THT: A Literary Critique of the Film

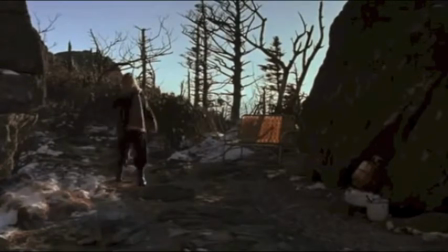With closure, it doesn't leave the book open for interpretation.
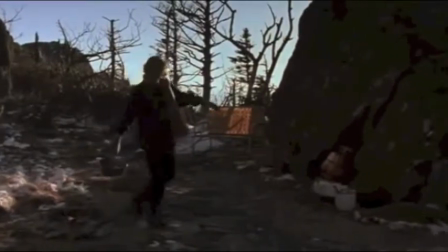It kills the book's greatest asset, a way for the audience to think about the story after it's over.
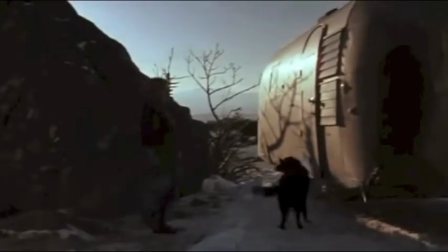But I'm safe here in the mountains, held by the rebels.
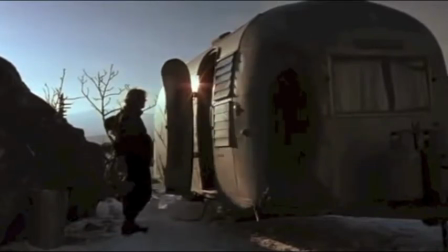They bring me food, and sometimes a message from Nick.
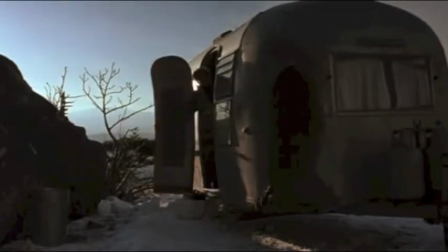And so I wait. I wait for my baby to be born into a different world.
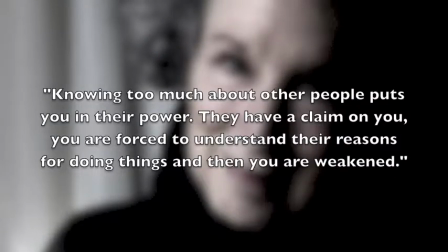Atwood once said, "Knowing too much about other people puts you in their power. They have a claim on you.
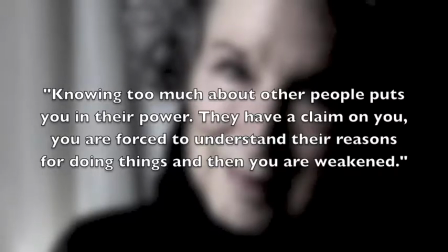You are forced to understand their reasons for doing things, and then you are weakened."
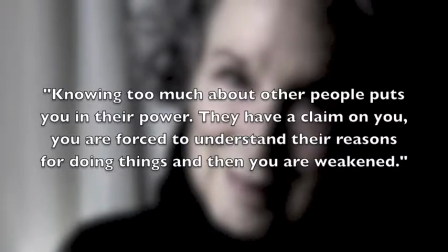This is exactly why Atwood made her book ambiguous. She doesn't want anyone to sympathize with the regime.
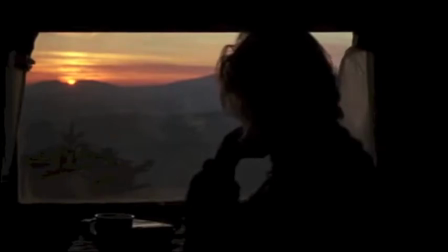about them telling her I don't exist, or that I never existed.
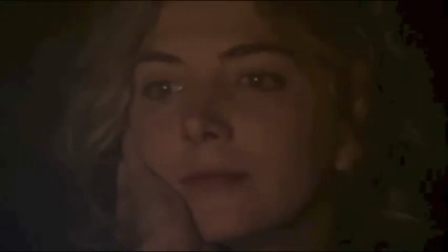But I know we're going to find her. She will remember me.
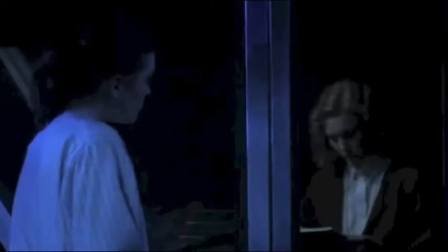In this scene, Moore is planning her escape.
And Lydia?
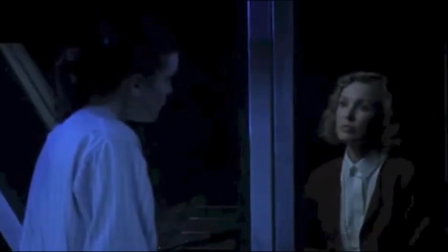There's a toilet overflowing in the John.
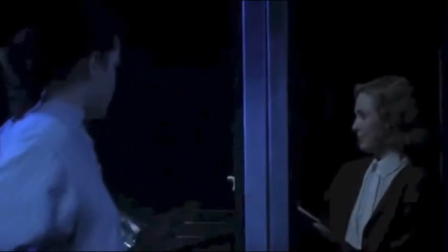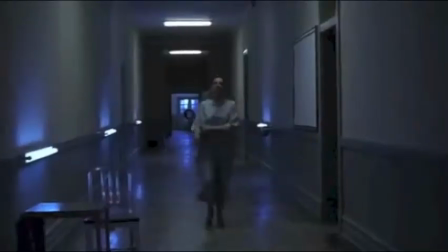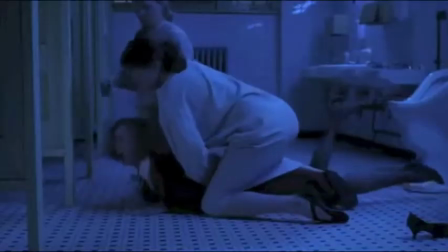As you can see, Alfred is helping Moore capture Aunt Lydia and tie her up.
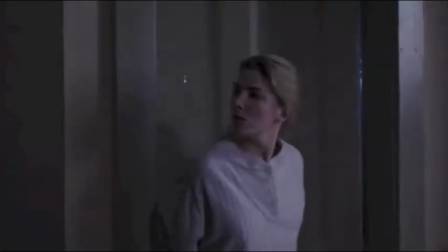Opposed to the novel's attempt at making Alfred a powerless figure,
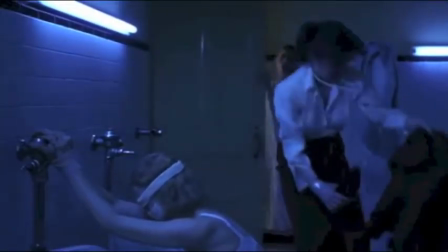this particular scene actually gives Alfred power by making her rebellious, whereas in the novel, she's more submissive.
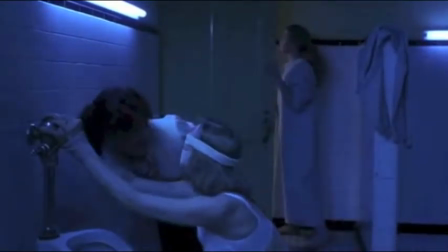I like your panties, sweetie.
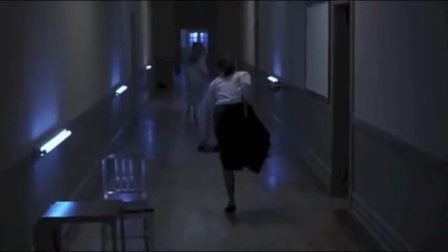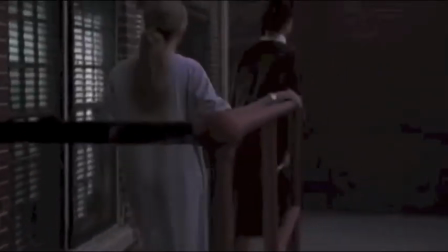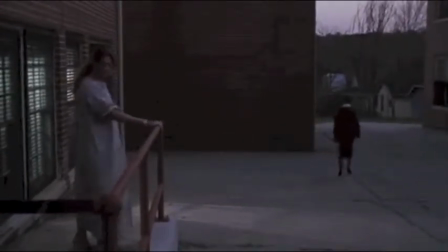Not only is Alfred more courageous, but she's never punished for helping with Mora's scheme.
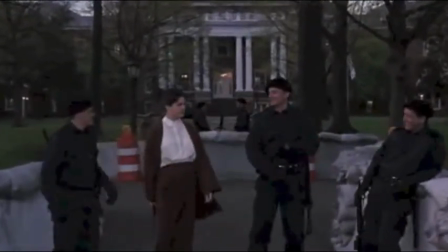This makes Gilead seem weaker and less powerful than how Atwood envisioned it.
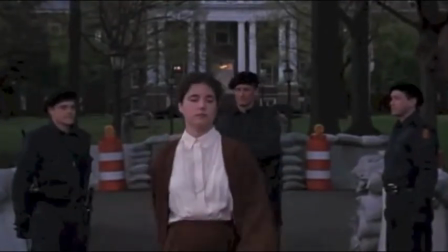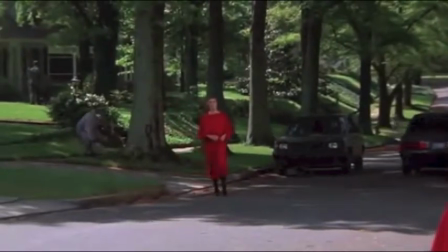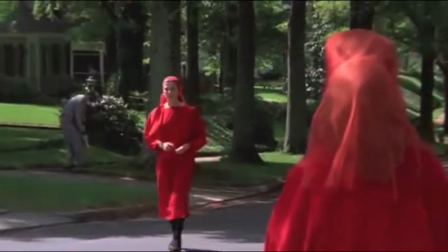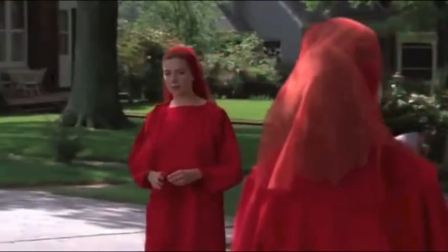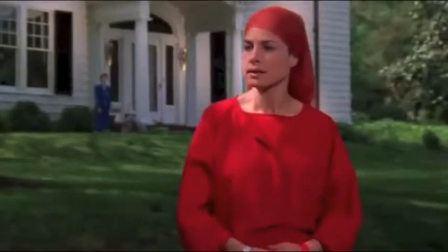Are you off, Glenn? Yes, I'm meeting Offred. Who are you?
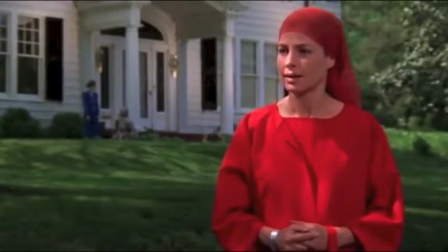I'm Offred. Oh, I see. Blessed be the fruit.
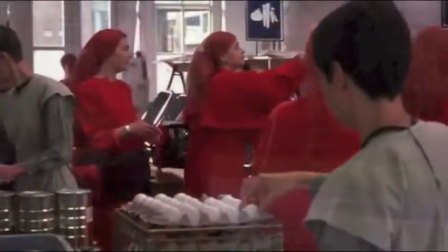I have oranges today. They didn't give me any tokens for that.
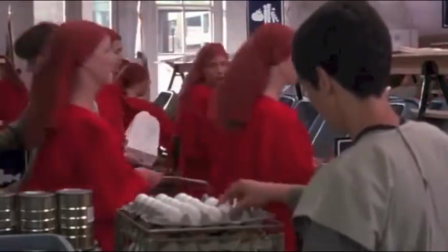The war interferes with fruit and vegetables from California. Even Florida isn't dependable anymore.
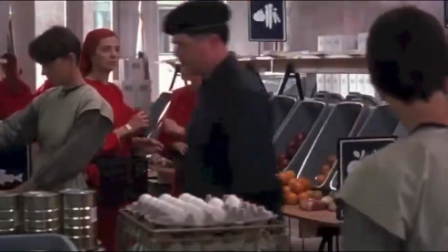Quiet. The rebels have blown up some of the highways.
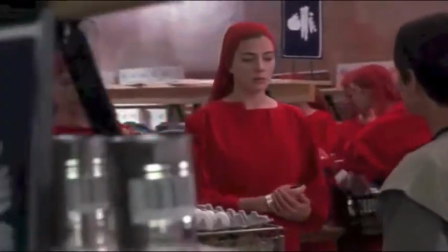Offglen is talking even after she was told not to and is clearly rebelling against one of Gilead's laws.
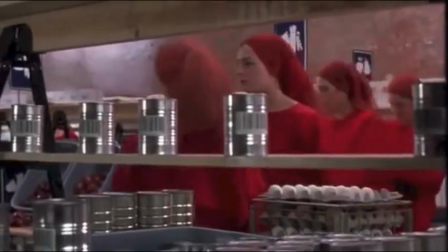In the novel, Offred and Offglen are restricted to secrecy when talking.
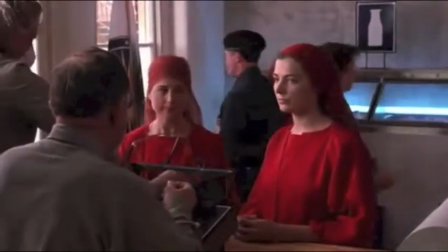They resort to looking through glass windows to see each other's faces and keeping their heads down on walks.
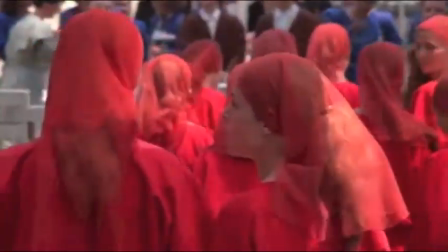Thank you.
But in the movie, they interact freely with full eye contact.
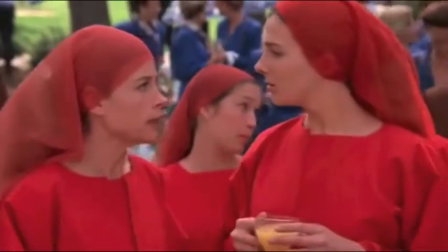In effect, this destroys Atwood's vision of a totalitarian government because they have the power to talk freely,
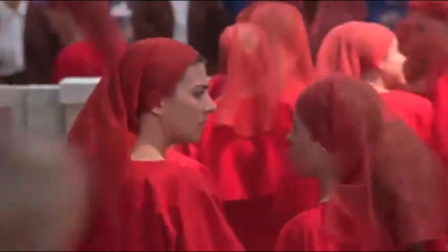which can potentially lead to ideas of rebellion.
Many of us. Watch your commander, study him, get to know everything about him.
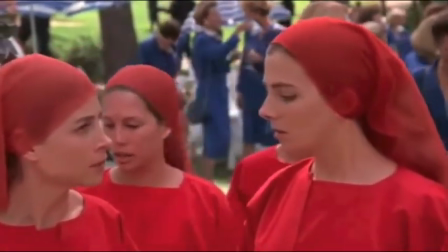Okay?
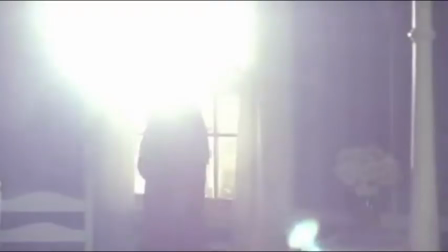Even though she has displayed many forms of rebellious behavior throughout the film,
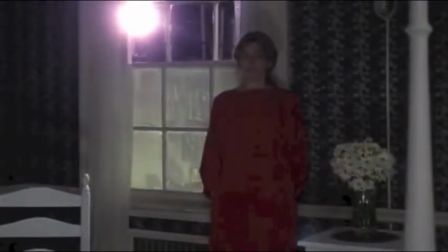the most prominent change that undermines Atwood's purpose is when Alfred kills the commander.